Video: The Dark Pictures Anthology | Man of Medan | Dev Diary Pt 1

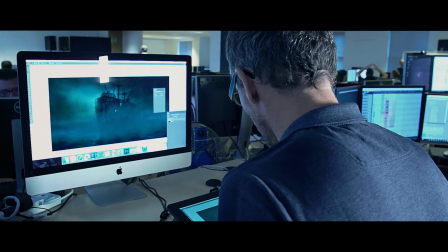(0:18)
The visual elements that we were trying to include in the development of this ship were right from the architectural drawings and then into the plans and into the white box, looking at camera angles, then looking at lighting, looking at the atmospherics, the suspense and the claustrophobic feel that we wanted to develop.
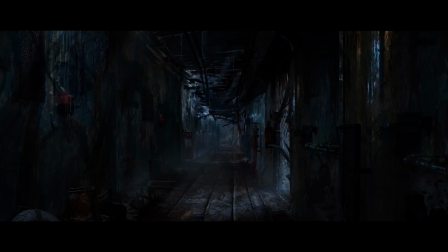(0:38)
It was very difficult to understand what a ghost ship of this nature would look like after 60 years,
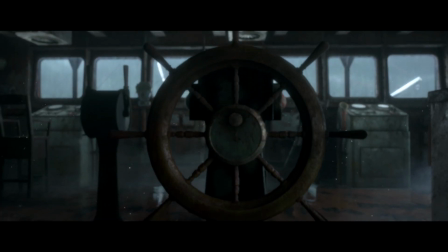(0:43)
there's not a lot out there. and looking at research for how ships rust and decay and age,
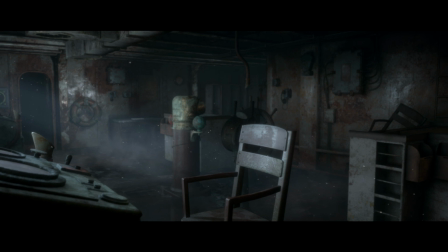(0:50)
we took this and exaggerated those feelings and atmospheres to create what we wanted for our ship. In order to make the ghost ship sound as real as possible, the team gained access to a similar era military vessel,
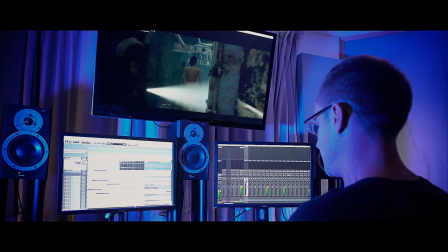(1:03)
big steel ship, and we recorded all sorts of sounds on there, from all the latches on the doors to help the foley,
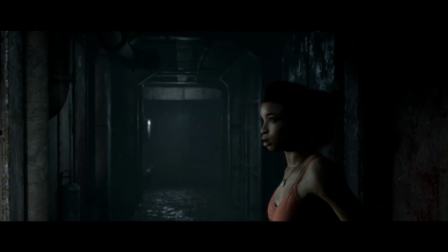(1:10)
the character contacting with the environment when they're on the ghost ship, All of the atmospheres in the different rooms, the engine room, all the different mechanisms available there. We even recorded impulses of each of those rooms so that each room has the identical environmental reverb that we would have had on ship that time.
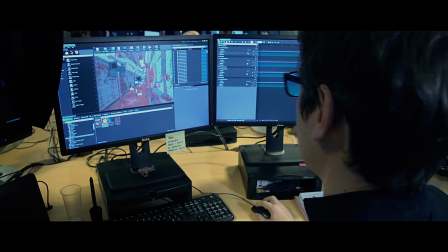(1:30)
When we're looking to light the ghost ship environment, it's really important that the tone and atmosphere that's coming from the lights also complement the story that we're trying to tell. it's
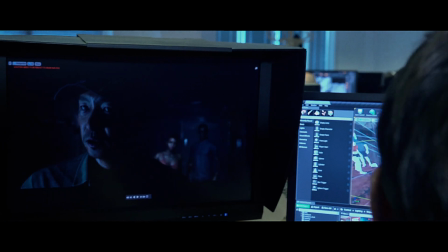(1:38)
not always a nice place to be so everything just can't be well lit and visible but we want to make sure that
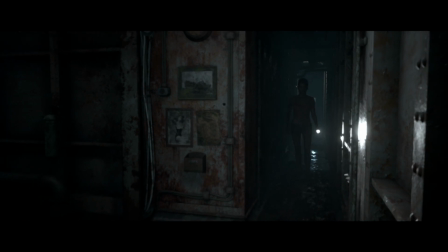(1:44)
we're guiding the player around those environments in a satisfying way as well as transmitting the mood that we want them to feel when they're in there so we
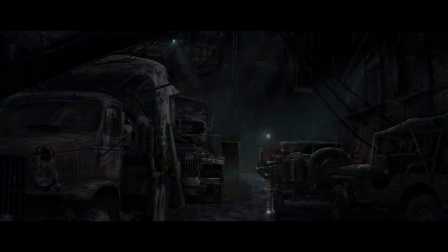(1:51)
looked at doing things like breaking holes in the roof breaking holes in the wall where ambient light can kind of leak in and fill a
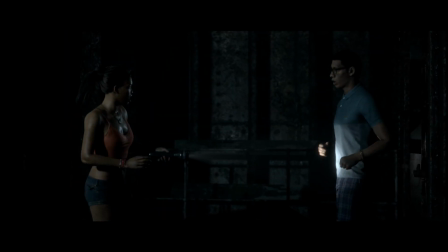(1:57)
little bit of the environment but as well as that sometimes we need to have spotlights and cinematic
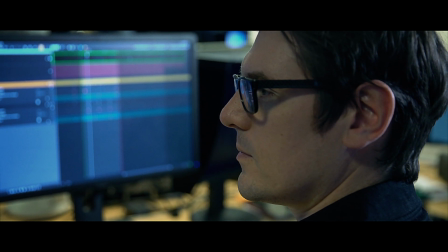(2:02)
lighting such as you would on a film set in order to make sure that the characters look suitably heroic,
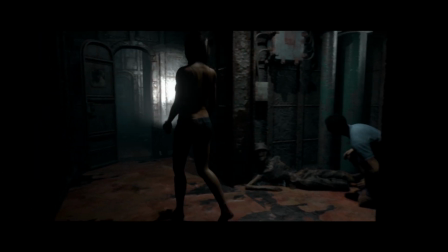(2:07)
menacing, scary or whatever the scene required.